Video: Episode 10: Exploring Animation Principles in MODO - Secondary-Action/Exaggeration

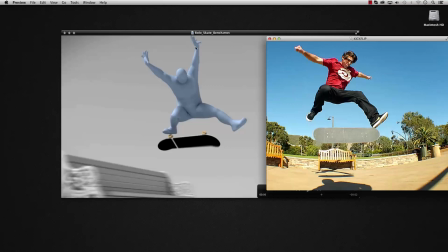[25:10]
The front foot isn't quite as, you know, it's just bigger arms up, bigger, it's just more pop in the pose.
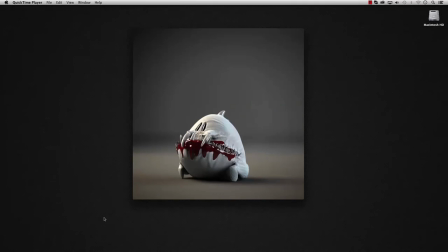[25:18]
This was a little guy I did just testing out the lattices. It's an old model I had lying around. he's a similar he's almost the exact same setup as Squishy Box,
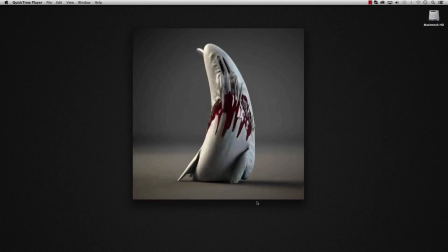[25:28]
except with lattices, but you could see how far you can push the exaggeration there if you needed to.
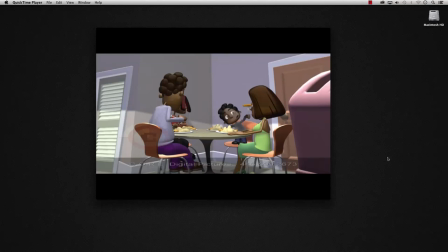[25:34]
Okay, so here's a short sequence I did years ago. It was for a show called Planet Sketch, and it was a very stylized kind of show. It was done by Aardman. I think it was one of their first CG kid series. So every week there were a bunch of different sketches, and this one was called Ninja Handyman.
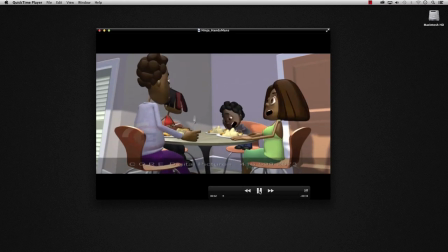[25:50]
So there'd be some big problem in this episode.
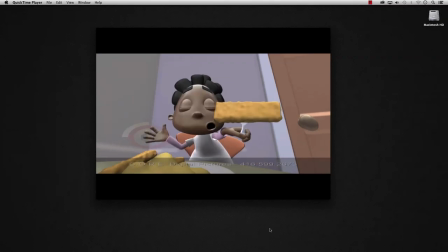[25:52]
His fish finger was frozen in the middle, so Ninja Handyman comes through to save the day.
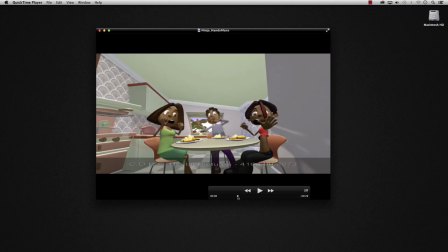[26:02]
Kwabam! So that's exaggeration. Boom. The rig was crazy stretchy. You could do all this stuff.
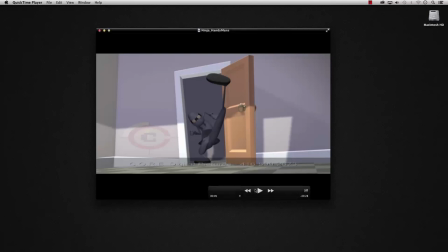[26:10]
So he basically shows up and does a bunch of ridiculous anime type action moves and then solves the problem.
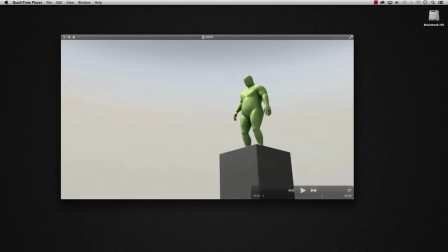[26:18]
And then the last of the exaggerations, this is probably the most exaggerated thing I've done in MODO to date.
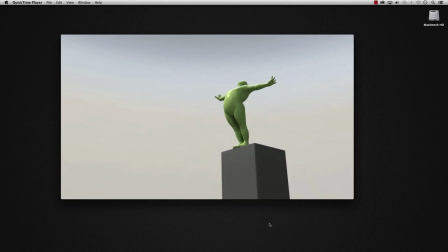[26:23]
This is the bolo dive. So here he goes and.
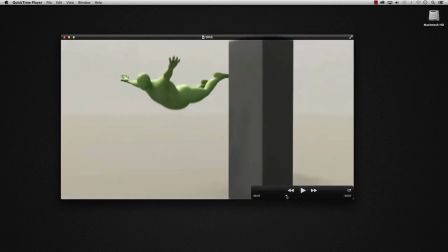[26:30]
This is a really fun project to do. But yeah, it doesn't get much more exaggerated than that to sell a point.
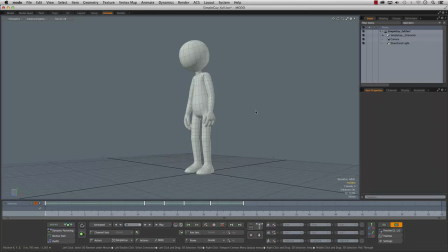[26:39]
So there you go. Okay, so years ago, my very first job, we had a new character come into the show, and he was this little like alien thing, and he would always kind of like he was super hyper, and he would just disappear and like reappear places or just pass out because he needed these like power naps.
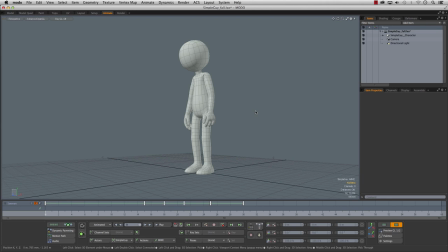[26:56]
So I had a scene where he's supposed to he's in the middle of a he's talking, and he just kind of just collapses on the ground and then hops back up like a second later. And I was thinking at the time, I've been watching a lot of Toy Story. So I figured it'd be cool to kind of have him flop down like Woody, because that's kind of a cool, like, ragdolly kind of thing to fall asleep.
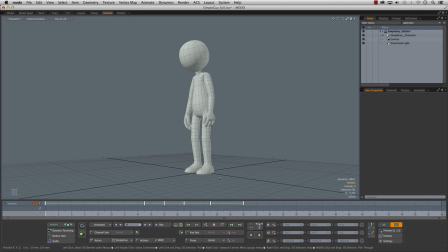[27:13]
I thought it'd be funny. So I got my shot, looked at my boards. I'm like, okay, I'll do that. So I did a little, it probably looked something like this. Know, so he just kind of, he was awake, everything was fine. He just, and just fell asleep.
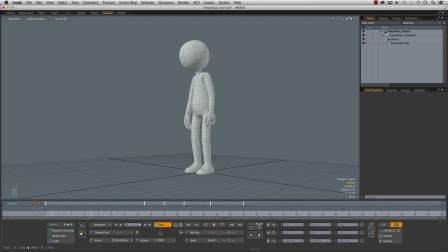[27:29]
But I played it back, and I'm like, it just didn't have that same kind of oomph that the Woody thing did. I couldn't figure out why. So I'm like, when I get home tonight, I'll put in my DVD and I'll just go through it frame by frame and take a look at some of the poses.
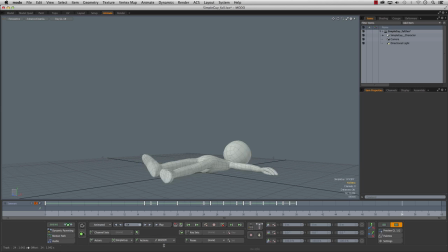[27:46]
Maybe I can get something out of there. So this is what theirs looked like. And I was blown away by the amount of poses,
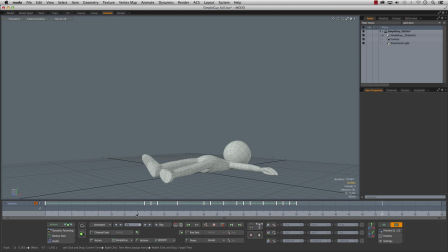[28:01]
the how exaggerated the poses were and the amount of time they did them. So when I went through it, like my guy, he was super slow. He just kind of started like, "La, I'm falling,
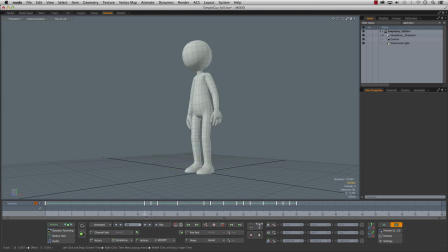[28:16]
If you go and watch Woody go back to toy mode frame by frame, I don't know if they're all like this, but the one I was looking at, like one frame into it, he went to all FK, and you know what that means now because we did that last week.
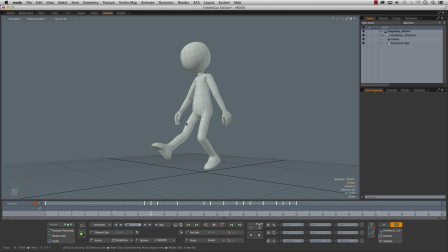[28:31]
He went all FK, all his stuff was just breaking all over the place, and just these huge wrinkled up poses in like four or five frames. You're totally crushing the model in like sideways. Like I would never think to pose it.
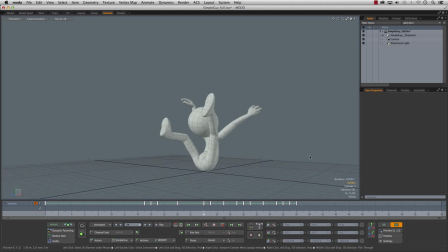[28:48]
If you go back through there and watch some of that stuff frame by frame, you'll never believe some of the poses they hit. And that goes back to what I was saying before, that you won't necessarily see the pose, but you feel it. So like this one is ridiculous. And then, like, literally a frame after, a couple frames after, you're completely inverted.
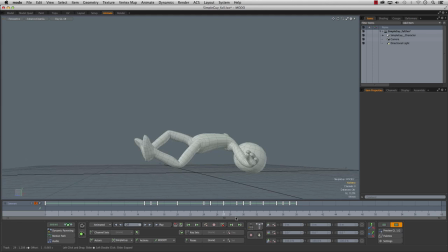[29:07]
Legs are broken, it just, everything is so exaggerated and wrong. And yet, when you play it, it gives that kind of bloop, it just feels raggedy.